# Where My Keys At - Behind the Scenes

Welcome everybody, welcome to another FPTV behind the scenes, and today we're looking at the recently released video Where My Key's At. Had some cool effects going on in this one, but the main one of course is where we spin the camera around Bradley, we spin it around Thunderman, Wendy, me. So yeah, we're going to be taking a look at that and breaking all the effects down, how you can do this exact same thing with all the stuff here we have at FPTV. So yeah, enjoy this breakdown. Alright, so what we have here is just some basic establishing shots.
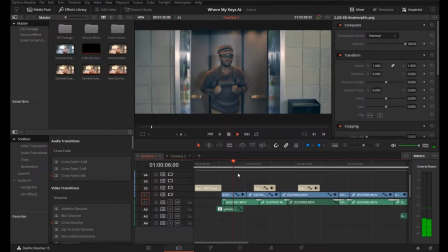39s
I like picking up some of these establishing shots at the very beginning of the shoot to kind of drop those nice little titles in.
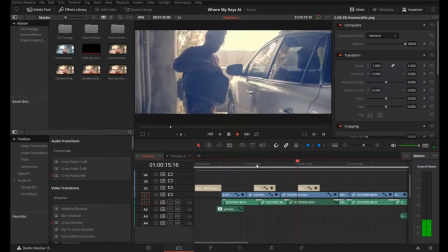46s
Of course, we have the FPTV Presents at the very beginning. We have the Where My Key's At title right here.
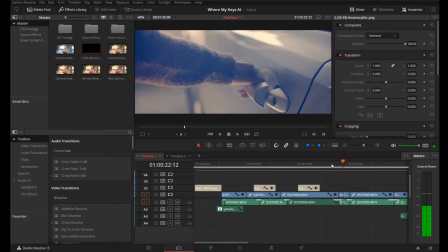51s
We do have an insert shot right here. One thing I find that a lot of people do is they shoot too many inserts. And that is one thing I like to try to avoid because you really don't need that many inserts.
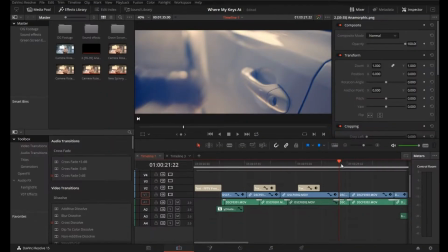62s
Notice that we've only used 1, 2, 3, 4 shots up until this point, and that's really all you need.
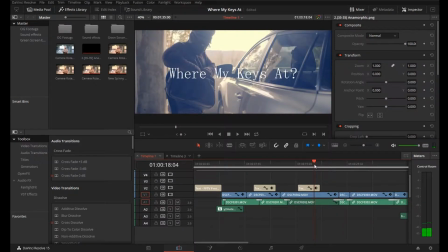68s
You don't need a ton of inserts for walking. You only need the wides, the mediums.
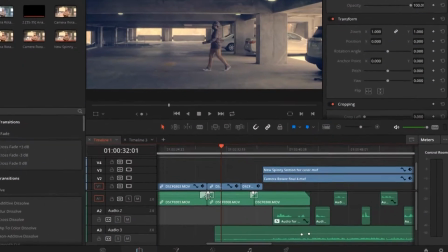74s
I'm going to pause and come over here. Let's take a look at some of these audio transitions.
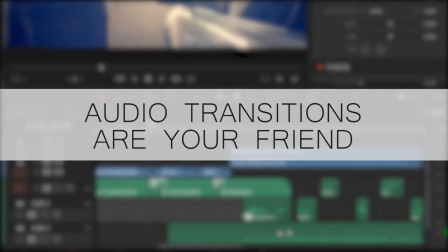78s
I find it's always a good thing to use audio transitions, just some very simple constant gains and constant powers, fancy talk just for fades really.
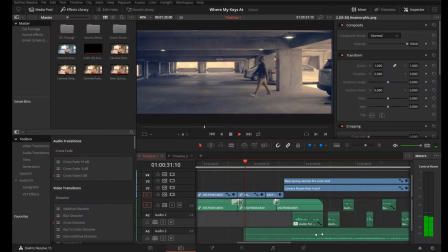87s
Sometimes you can hear the cuts as you see them, and so just fading between audio tracks I find really helps like break that up.
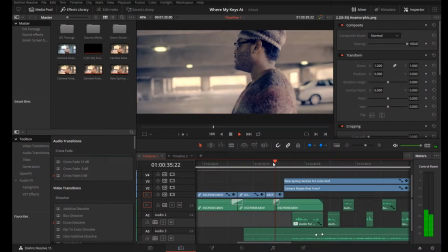96s
So I move over here to a slightly closer shot, and now we move into the actual spinny portion of this.
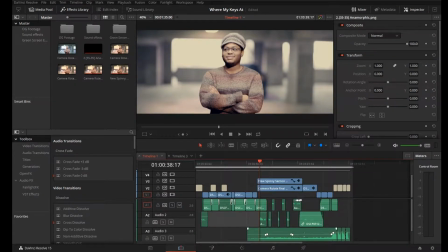105s
And for this, we did this in After Effects. So we actually used 2 programs for this. We used After Effects, Adobe After Effects, and then we used DaVinci Resolve. DaVinci Resolve is what we're in right now. I'm going to hop over to After Effects and let's take a look at this.
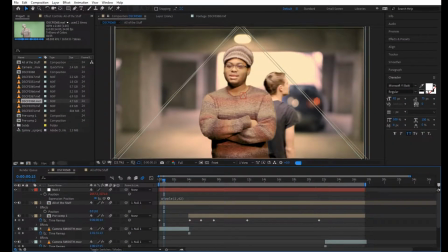118s
Alright, so up on the top we have a couple compositions. The first one we need to look at is this one entitled All the Stuff.
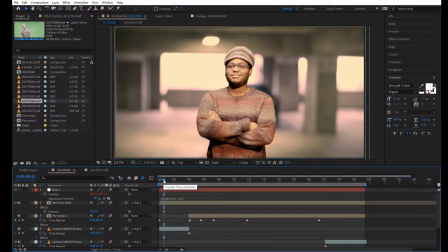126s
I am amazing at naming these things, can't you tell? So let's hop into All the Stuff.
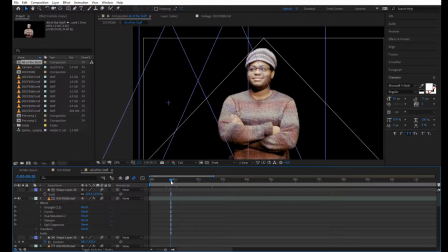133s
Alright, so here we are in All the Stuff, and we do not have a background layer right here.
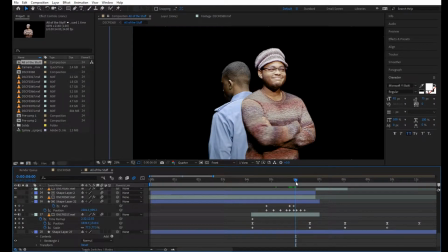138s
We shot every single one of these actors in front of a green screen. Devontae, Bradley,
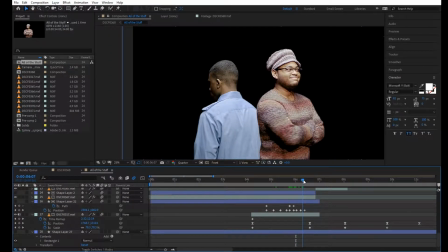143s
myself included, all of us just in a green screen, and we didn't have the proper tools to really make this work.
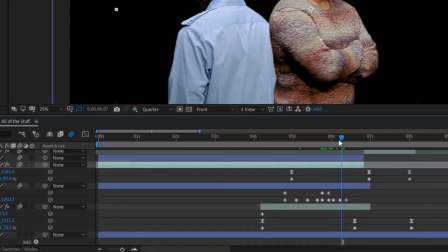148s
We based this video off of the Girls Like You music video by Maroon 5, and we figured out that we really couldn't recreate this like they did. So we actually had our actors stand in front of a green screen and literally just spin. The camera was on a tripod, we locked it down.
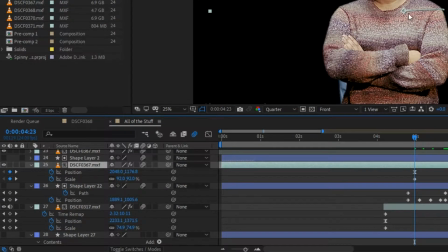164s
What we have going here is Bradley's layer is on the top, Devontae's is on the bottom.
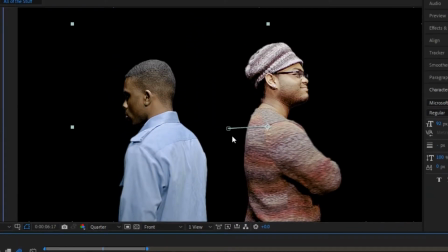169s
And then we've just keyframed them. You can see the little line keyframe right there to separate out, to give them some space to where they're not overlapping.
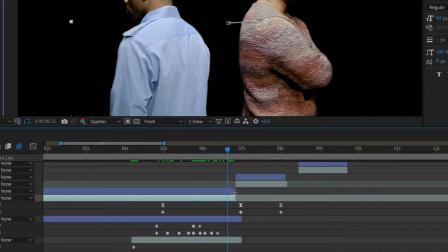178s
And then we cut to where now we have Bradley cutting to right here.
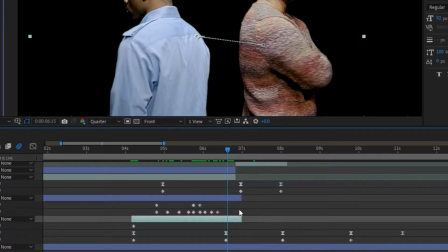183s
So now Bradley is on the bottom. This Devontae layer cuts to Devontae on the top.
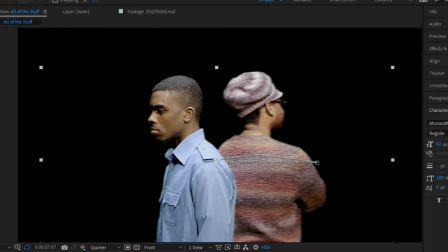190s
So now when they cross back over, Devontae is actually going to be on top, and we can get that kind of simulated rotating effect. And we had to achieve all that here in the green screen room. We did not have the luxury of being able to recreate it perfectly every time. I'm sure with a motorized type of gimbal that they had available to them.
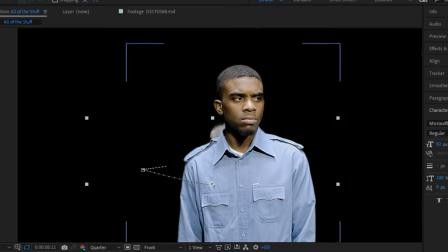210s
So a lot of this is just wash, rinse, and repeat. You can see a lot of these, the positional path that we're taking them.
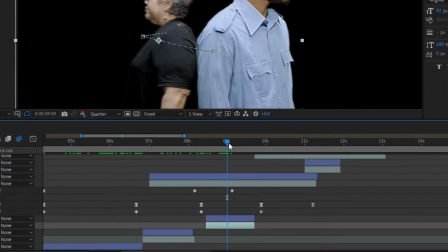218s
So we have Wendy here. She is masked by Devontae. Wiping out as she is wiping in.
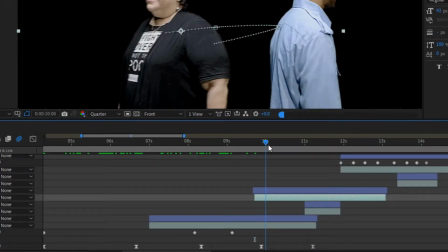226s
They come to that point where they're about 50-50 on the screen, so Wendy's on one side, Devontae's on the other,
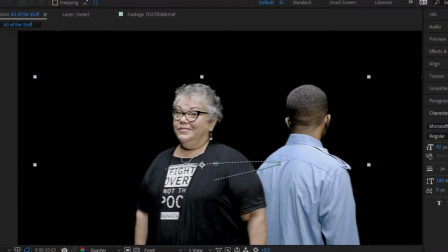232s
and then we cut back to Wendy being on top and then Devontae being on bottom,
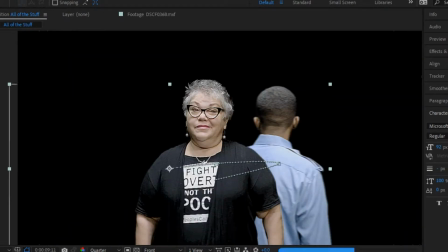236s
and then Wendy wipes in front of Devontae and Devontae's layer ends. And then we come here to the end with me.
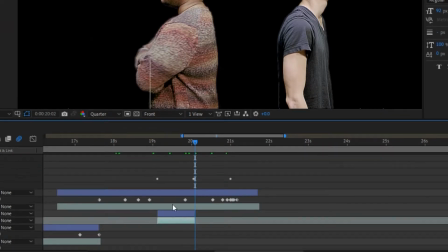243s
So the good thing about this last one was Bradley wasn't being wiped away anymore. So we had me being wiped in from behind Dana Mayfield.